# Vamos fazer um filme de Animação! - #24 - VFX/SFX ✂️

vamos começar numa nova fase. Vamos sair finalmente da produção. Vamos focar-nos em fazer efeitos visuais, efeitos sonoros, questão de cor, questão de som, questão de animações adicionais que são precisas para alguns planos em específico.
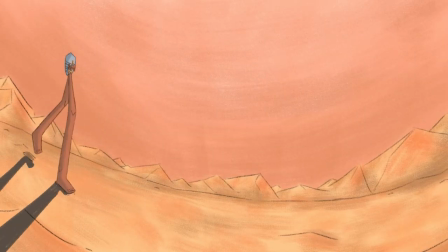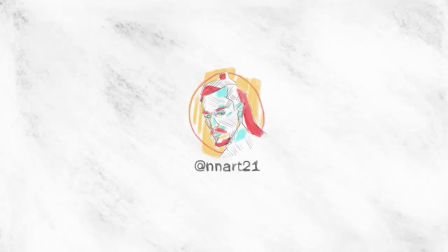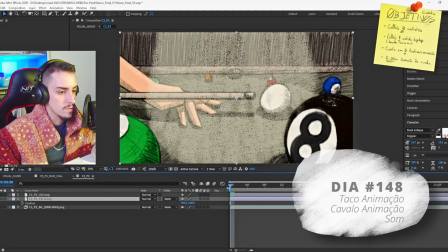(0:23)
Portanto, eu vou pôr aqui position, é só animar a position. Ou seja, ele começa.
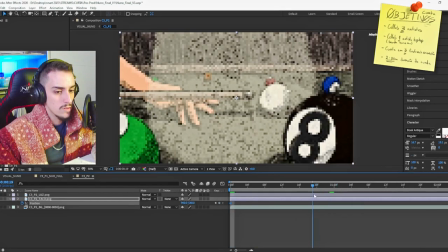(0:28)
Pode começar nesta posição por enquanto. E ele vai acabar. Aqui me dar em X. Ele vai acabar aqui mesmo.
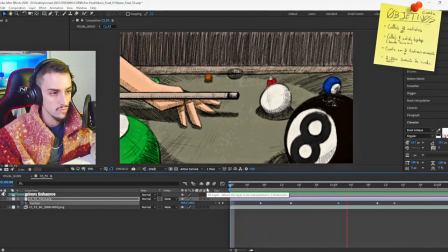Bem, vou começar a mexer nas curvas, não?
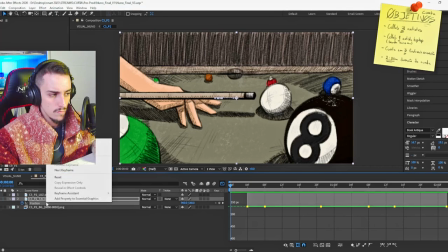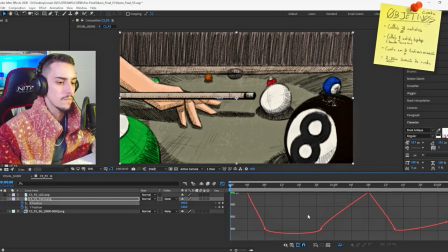(0:55)
X, onde está o X? Ah, ok. Vizinho aqui. Exato.
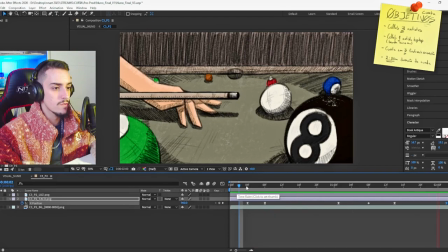(1:11)
Faz grande diferença editar as curvas aqui.
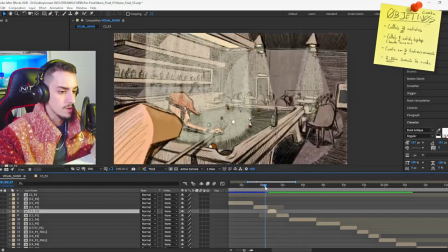(1:20)
Pronto, agora já liga bem.
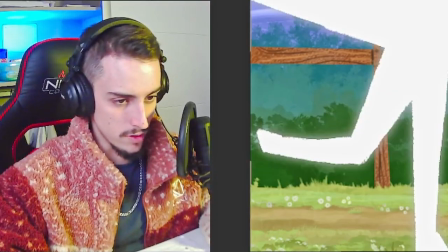(1:26)
Isso. Este aqui é bem importante, mas fica estranho o cavalo correr só assim.
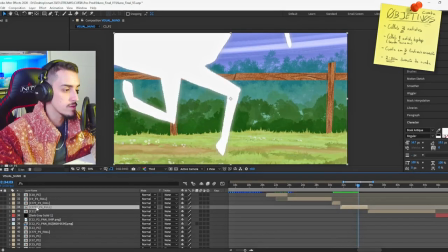(1:32)
Porquê? Porque falta-nos o background a mexer, né?
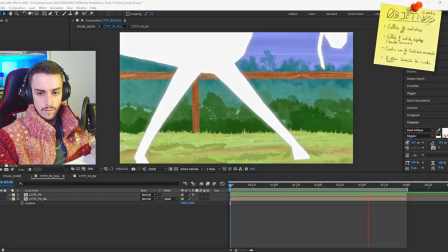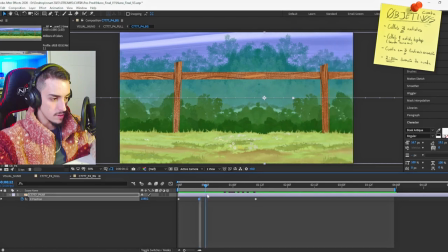(1:40)
Ele vai baixando, aqui tem que aumentar.
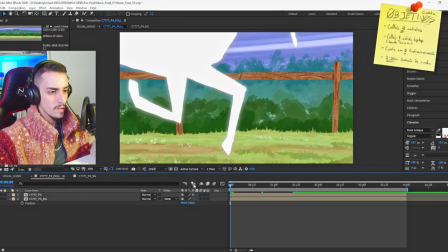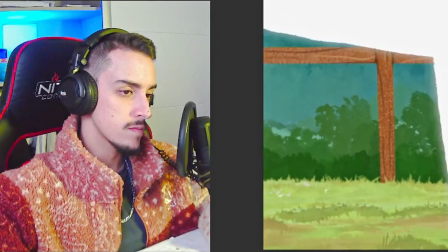(1:50)
Começa a abrandar tipo aqui. Esta animação vai-nos levar a bué até ficar mesmo correto.
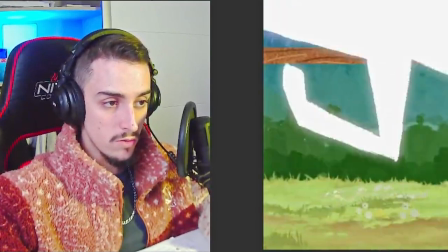(1:56)
A vantagem disto é que eu supostamente faço aqui um, os outros acabam por ser mais simples, é só fazer loop.
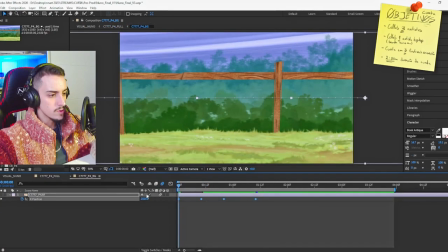(2:01)
Até editar as curvas. Mas os timings parecem que estão corretos.
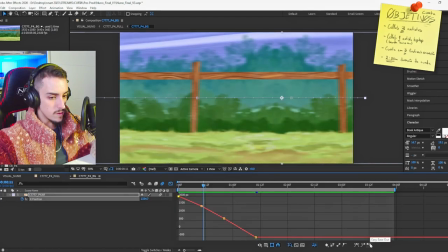(2:06)
Aqui preciso de ease out. Preciso de ease in.
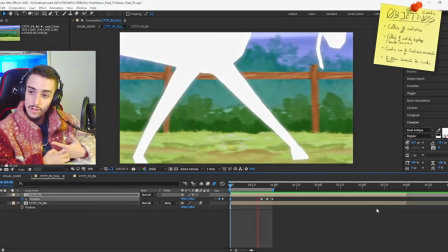(2:20)
Ok, está bem melhor. Mas assim ainda não está lá, mas está bem melhor.
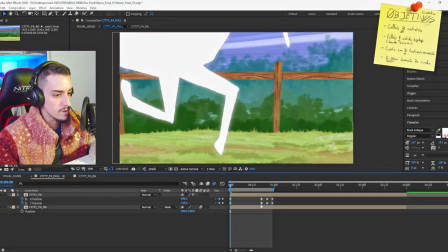(2:26)
Vou separar outra vez, isto é muito mais fácil se eu fizer assim, ó. X, X num Y noutro.
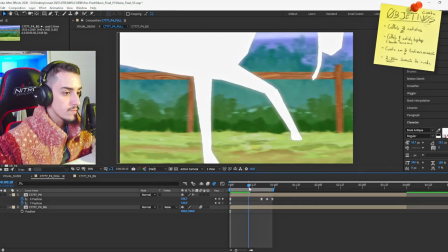(2:31)
Pronto, aqui o cavalo supostamente. Ok, está aqui no Y, vou marcar. Ele aqui, quando aterra, tem que estar mais para baixo, mas eu quero pô-lo mais para cima.
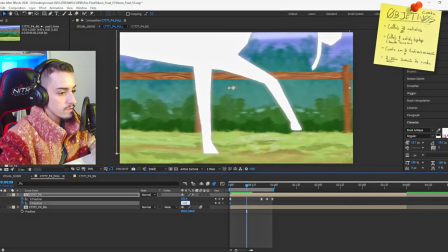(2:41)
Primeiro. E aqui vai ter que voltar aos 540, então. E aqui quando sobe outra vez, sobe.
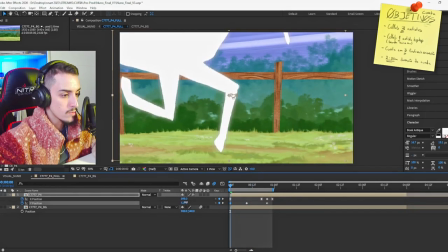(2:50)
Só que ele está bem, tá bem levitado ainda. É assim, isto também é um plano agressivo, também tenho de me lembrar disso, portanto, exagerar um bocado. Outra coisa que eu posso fazer, curvas do Y,
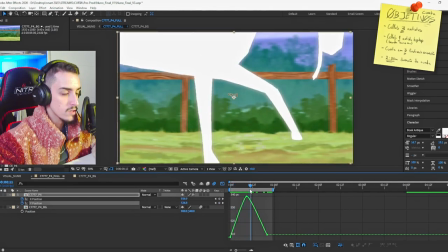(3:04)
e eu quero que ele esteja bem tempo no ar e depois quando baixo seja rápido e vá para o ar outra vez. Portanto, quero isto assim.
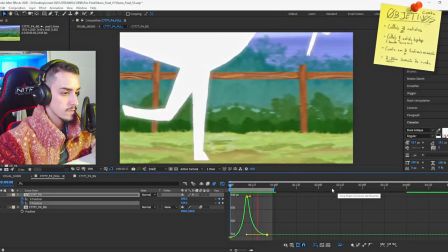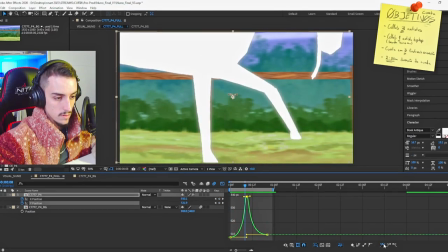(3:24)
Agora este de cima tem a tar isso. Assim. Deixe linear. Que é para não se ver aqui este corte.
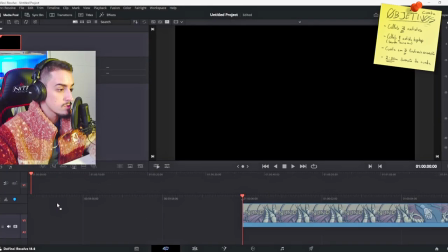(3:39)
Porque agora vamos para o som da curta. Esta parte é importante.
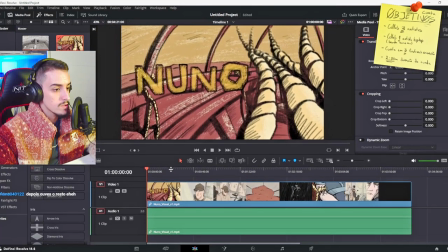(3:45)
Eu vou puxar aqui este fechar. Vou fazer isto na DaVinci. E vamos aqui para o tempo do som.
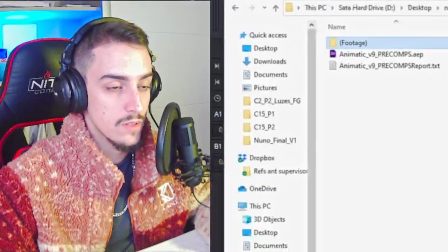(3:50)
Ok, minha ideia aqui é tipo, realmente tipo, fazer tudo de novo. Eu vou primeiro pôr aqui o beatbox.
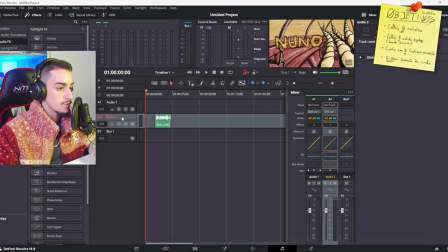(3:55)
Vou dividir isto por faixas.